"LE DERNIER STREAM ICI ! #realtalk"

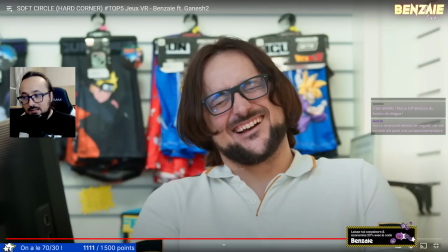2959s
et en fait l'effet de gris il est rajouté à la main mais il est fine-tuné de façon à ce qu'on dirait un dézoom
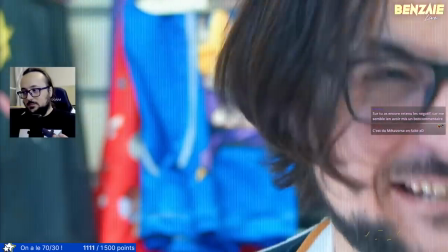2968s tu laisses ma mère
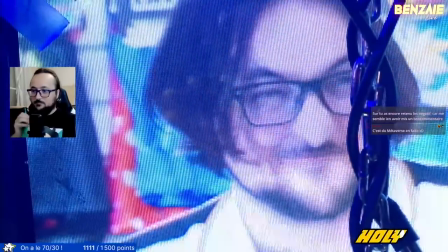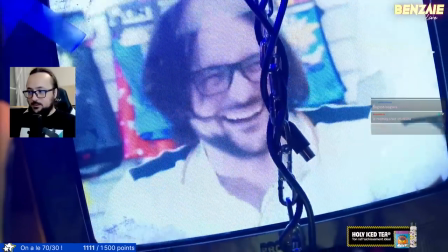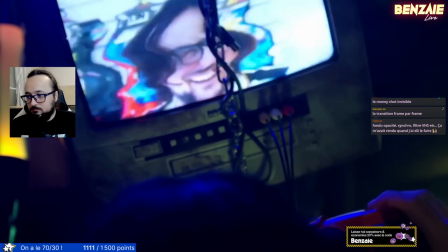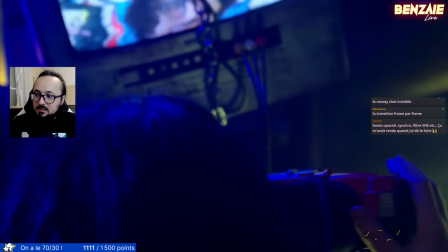2985s
et du coup on légitimait les glitchs
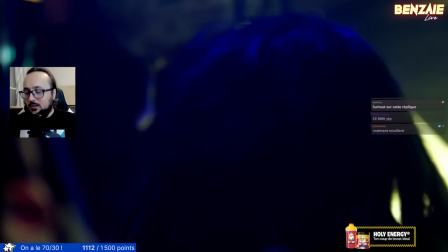2989s
en supputant que le mec était en train de jouer un truc virtuel on joue au cachet montré
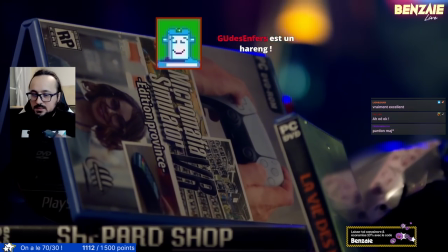2998s
merci Gu des enfers c'est Micromafia Simulator mais en plus il y a un côté urgent,
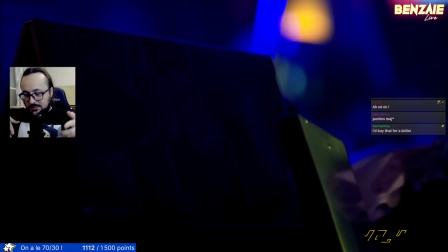3004s
il y a une musique qui tease, il éteint la lumière
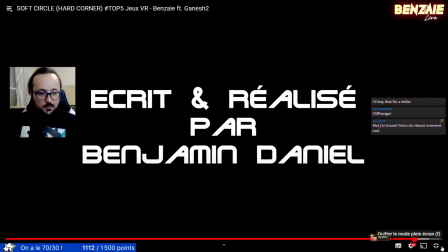3011s
donc on teasait un petit peu la nouvelle DA quoi
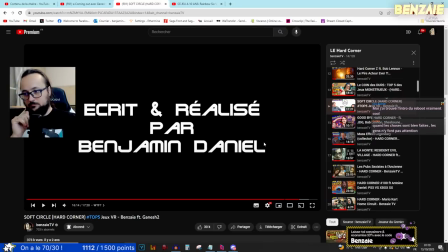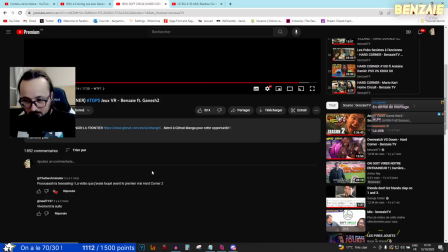3019s
mais finalement beaucoup de commentaires sont passés en fait la vidéo n'est qu'un prétexte pour arriver à là
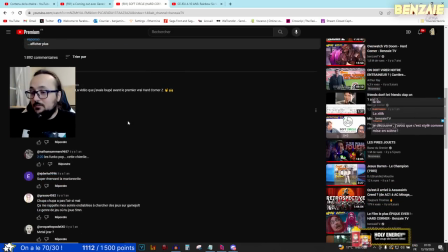3028s
mais il fallait aussi que ce soit quand même un vrai hardcorner donc bon
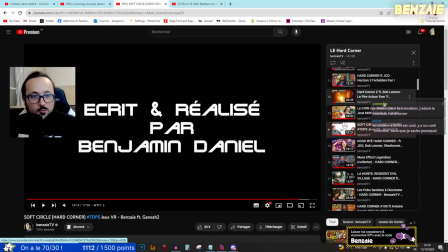3036s
bref à part genre oui c'est le bruitage des portes dans Counter Strike
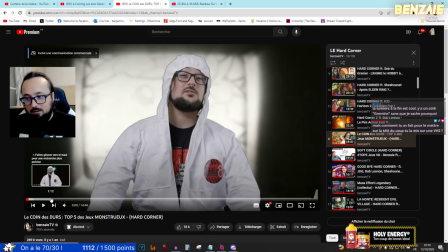3043s
et derrière alors c'est pas Glena mais c'est via la même agence on me refait confiance pour parler d'une sortie manga
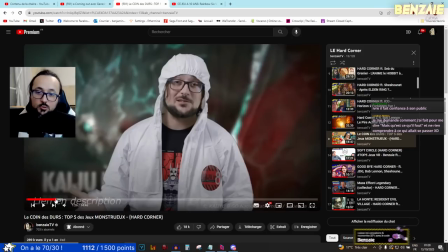3051s
et donc de la même façon
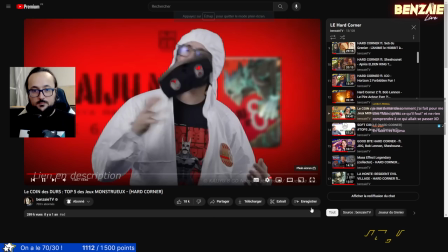3057s
maintenant attendez j'ai une petite VHS pour vous bougez pas
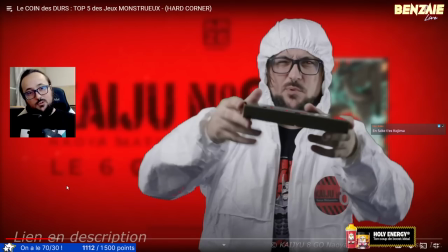3062s
de la même façon genre on est pas prêt et en plus ils veulent l'épisode trop vite par rapport au temps qu'on voulait se laisser
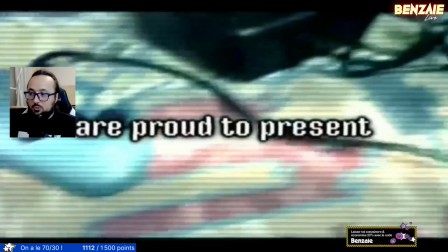3071s
donc on se retrouve
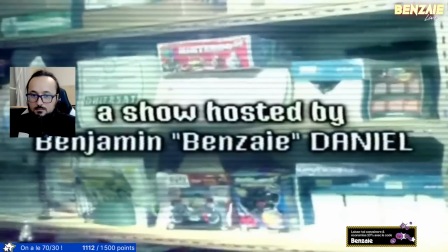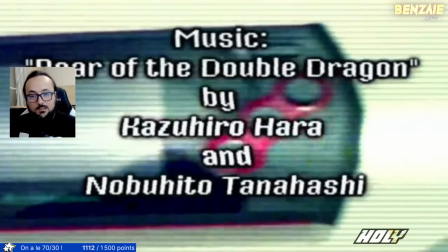3077s
à refaire un vrai faux épisode où
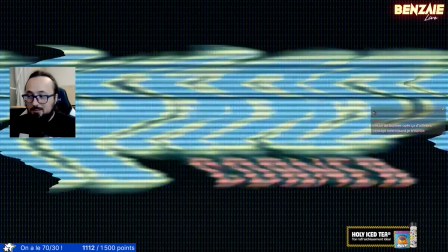3083s
je sors l'épisode où je sors hard corner avec le premier générique que j'avais fait et
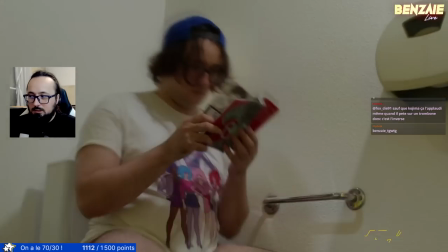3093s
du coup on utilise une autre astuce qui n'est plus le truc virtuel mais qui est le rêve
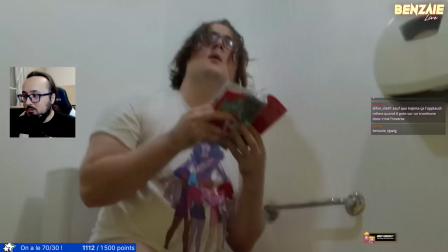3098s
l'hallucination le flashback de jeunesse
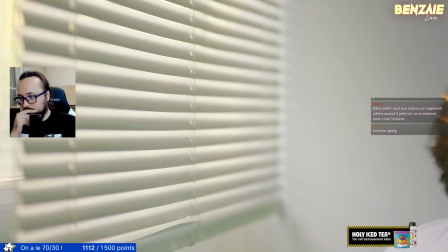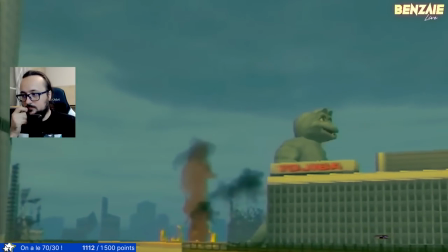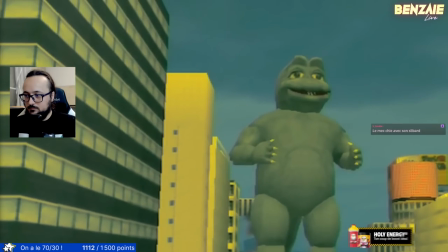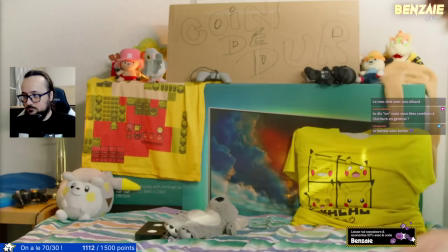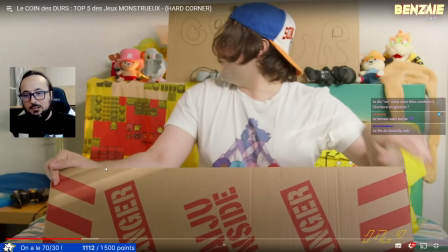3128s
Mais bon Quand J'arrive avec ce décor là Du coin des durs Et que les gens pensent Que Hard Corner Est toujours terminé Mais que Je
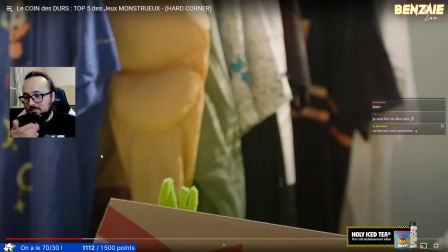3136s
galère A retrouver mon concept bon la maman il faut peut-être connecter les neurones
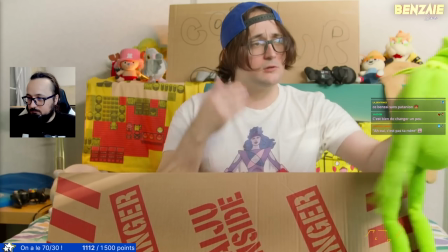3147s
oh mais non je croyais que vous étiez Godzilla vous êtes un vieux gant de toilette
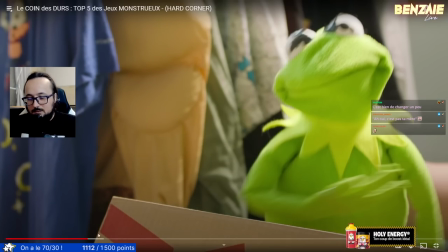3153s
non non monsieur je suis bien genre combien d'épisodes méta je peux vous mettre
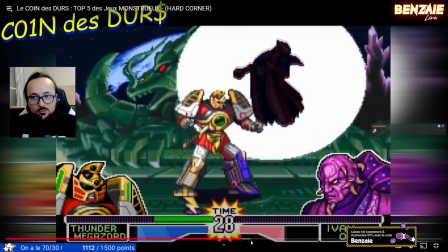3159s
comme quoi c'est bien un twist sur la formule ça s'appelle le coin des durs je ne remplace pas le coin des
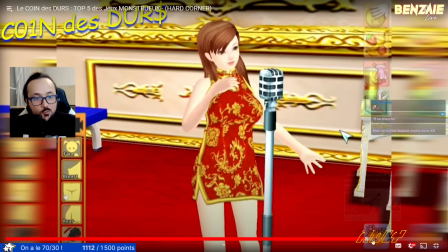3165s
durs par Artcorner Artcorner n'est pas remplacé par le coin des durs ou c'est moi qui vais être en enfant pendant je sais pas,
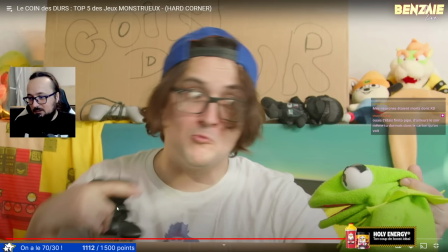3172s
j'ai pas prévu que ce soit ça pendant 5 ans et j'ai pas arrêté Hard Corner Moi j'ai déjà une GBA
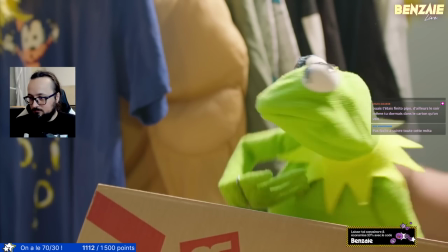3177s
Bonjour le Mongolo comme dirait mon père Tiens d'ailleurs il est venu me chercher Salut
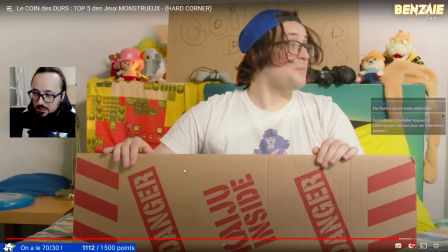3182s
humain Mais par contre oui c'était voulu qu'il y ait un espèce de en gros il y a eu presque 9 mois de purgatoire pour le personnage du Hard Corner
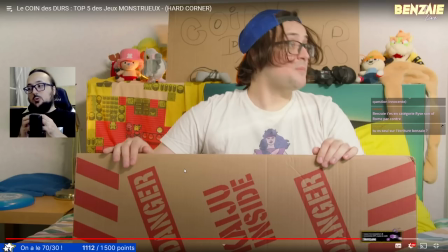3198s
Ouais ouais j'écris tout seul en grande partie Mais en gros, oui, c'était voulu qu'il y ait cette espèce de purgatoire pour que